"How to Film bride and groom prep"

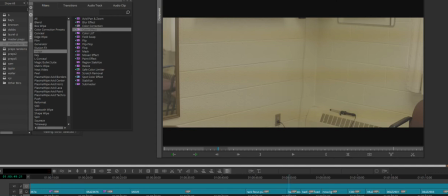So if this room was pitch black, a couple of little candles would really make anything look great, because it's so dark, you don't need a whole lot of light to brighten that room up.
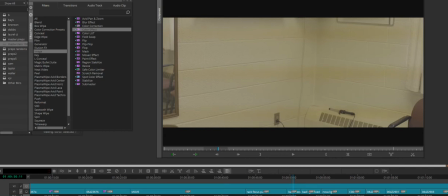And as you can tell, I've got some banding here, I think that's what they call it, where the fluorescent lights will mess up your video. You're going to get these little rolling shutter things, and you can counter that by adjusting your shutter speed. Well, obviously, I tried, and I couldn't get those lines off.
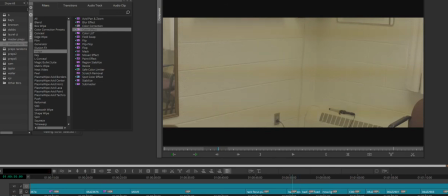And again, blows my mind that some photographers are okay with these situations. So once we got the light off, now you've got really soft, even light.
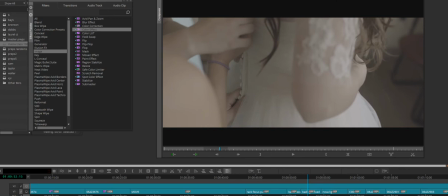Look how just nice the light hits her hair. It hits her skin. It's not blown out. You can still see all the detail. And I'll just color grade this really quick so you guys can see.
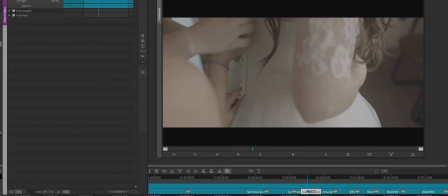Because I already know when I go into rooms, and this is what I want you guys to know too, exactly what this is going to look like when you throw a simple grade on it.
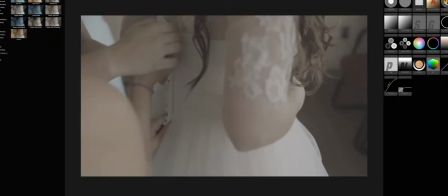Go to my curves.
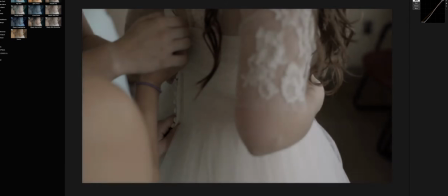Drop my shadows, probably bring up my highlights a tad, form sort of an S curve, and then I'm going to throw a lot of saturation on there.
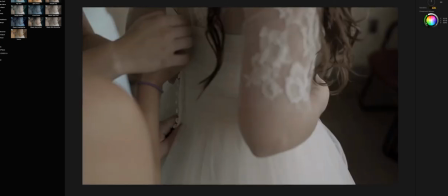We'll say 150. Extremely clean.
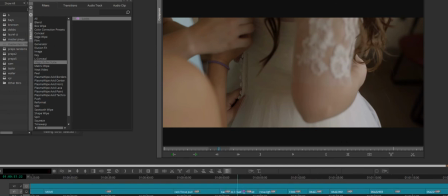And I have so many shots of this bride in this area.
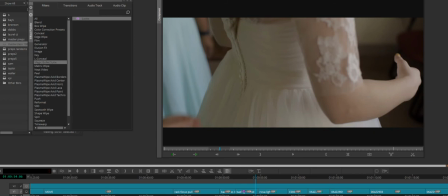Because throughout the years, I always knew one day a time would come when I would need to show before and after.
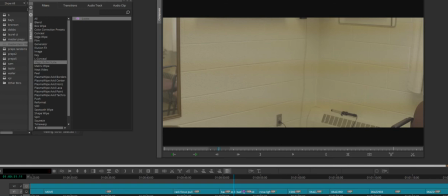And so I always, every wedding, I'll take my phone out or I'll record something beforehand just to give you guys an idea. Now, can you imagine a bride putting on her dress and she's yellow and orange and there's streaks going through the camera?
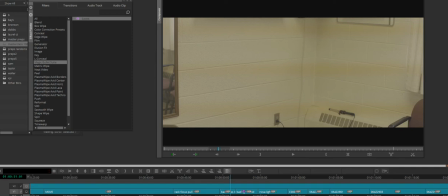Some photographers, if you tell them that you get those and they're not understanding or believing, just tell them to put their camera, if they're using a DSLR, to put it on, I think it's called live mode or live view,
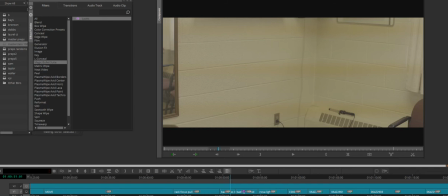and they can actually see on their viewfinder what they get. I've come across that years ago, and I was able to get fluorescence turned off. I don't know why photographers, some want fluorescence on. It makes absolutely no sense to me.
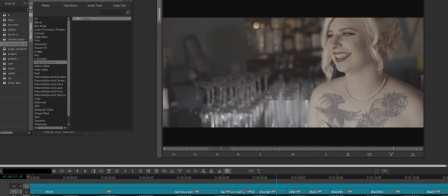And then this right here is just really, really gorgeous light.
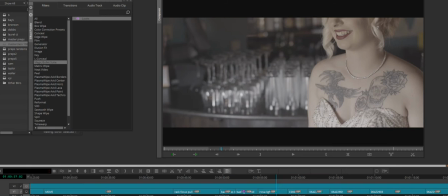And this bride here is in front of another bar at the venue. And there's just I think it was like maybe a 10-inch little like hole in the the wall, and there was this little screen over it, and it was an ample amount of light, and it's just hitting her perfectly.
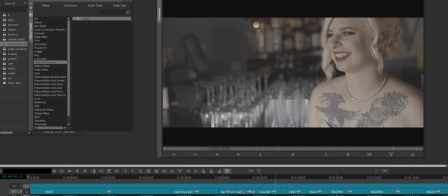Sony A7S II 50 prime, compositions on point, bright on the right one third, looking left with all of that lead room. We'll throw the same S-Log 2
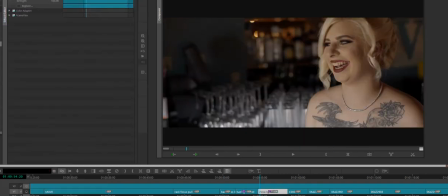grade on her, and now she is just brought to life.
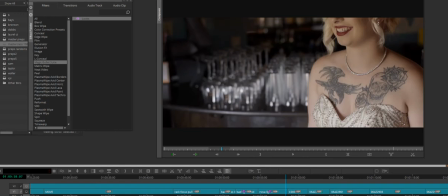All the bling, all of the bling, and this is all being enhanced by the contrast in the background and then the natural light just pouring on our bride.
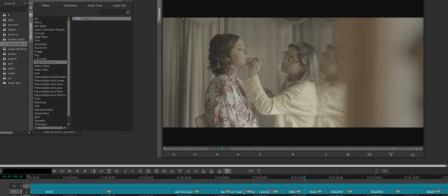Just another creative type shot of makeup, just shooting through a mirror, really slow with my monopod. I think I might actually be seen. Nope, guess not.
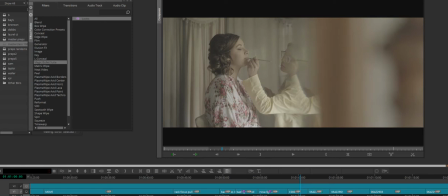Always utilize your mirrors or any kind of reflection.
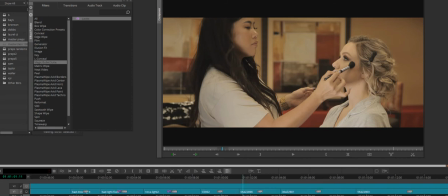Now this right here, this was the conference room where makeup was happening. Obviously everything is just orange, and I will not film anything in orange tungsten light.